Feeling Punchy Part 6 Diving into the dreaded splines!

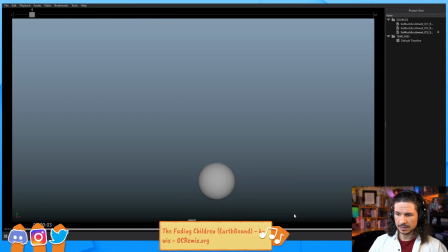(86:48)
Okay, not bad, but there's a few areas that I feel could be improved. So just looking at the appeal of the sphere, this is all we're really looking for. The main thing I'm feeling is that the drop kind of feels fast and then it just freezes. So it just kind of done.
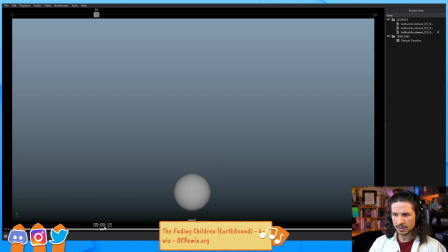(87:06)
So I need to push a little bit more appeal right through here. I feel like I'm just losing too much momentum right in there. And then during that pause right here, I feel like the arc is a little weird.
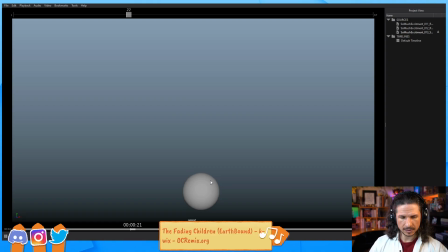(87:22)
It's almost like, let me actually draw this out. It's very slight, but it feels like it's doing, there you go. Now my tablet's working. That and then that. So it kind of right here.
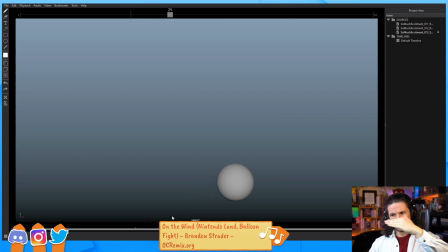(87:39)
It arcs up and then flat. So I need to push that. And then that pop up here. I do like the little loop I did. That helps.
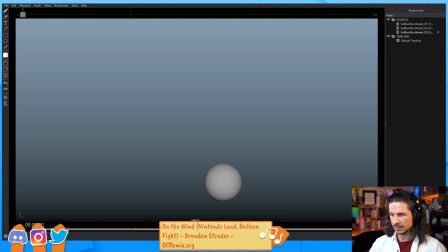(88:01)
I think it could be toned down a little bit. But yeah, those are kind of the two main areas. And then at the end, it feels a little square right here. I feel like it goes up there and then down. I can push that appeal in there.
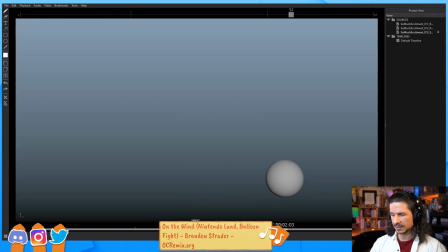(88:24)
Okay, so this is going to be mostly translate X. And a little bit of translate Y.
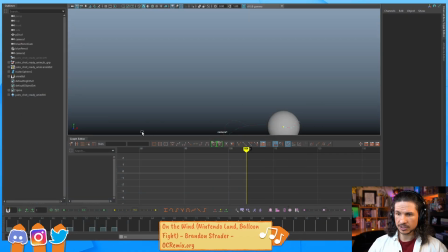(88:31)
So let's just quickly go through this.
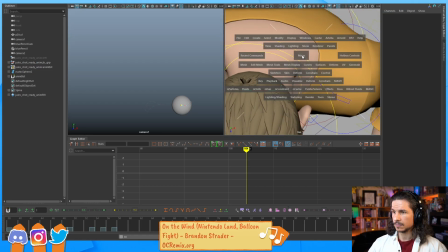Perspective.
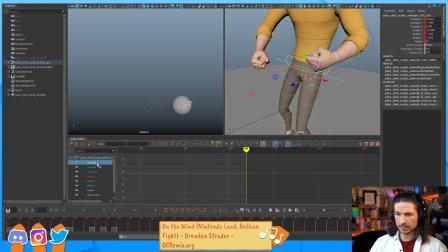(88:43)
Okay, so translate X and translate Y. Let's just quickly go through this.
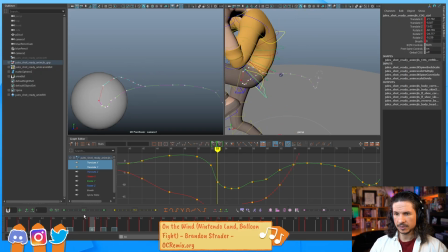(88:55)
So I felt that as it was coming down right here, it's just a little too fast. I think it's like right here. This could be brought up just a tad more.
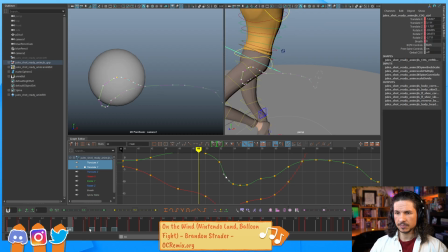(89:13)
I do want it fast because I want that to really hit hard. But then to kind of counter that, this should be a little slower here. Let's see. I'm going to just try this. What happens if we just ease out here?
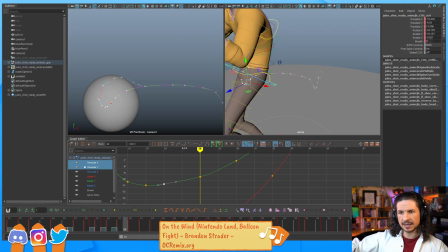(89:34)
So now it comes up. And we go fast, and then it takes some time before it comes back up. So trying to get a little bit more weight in that curve. In that moment.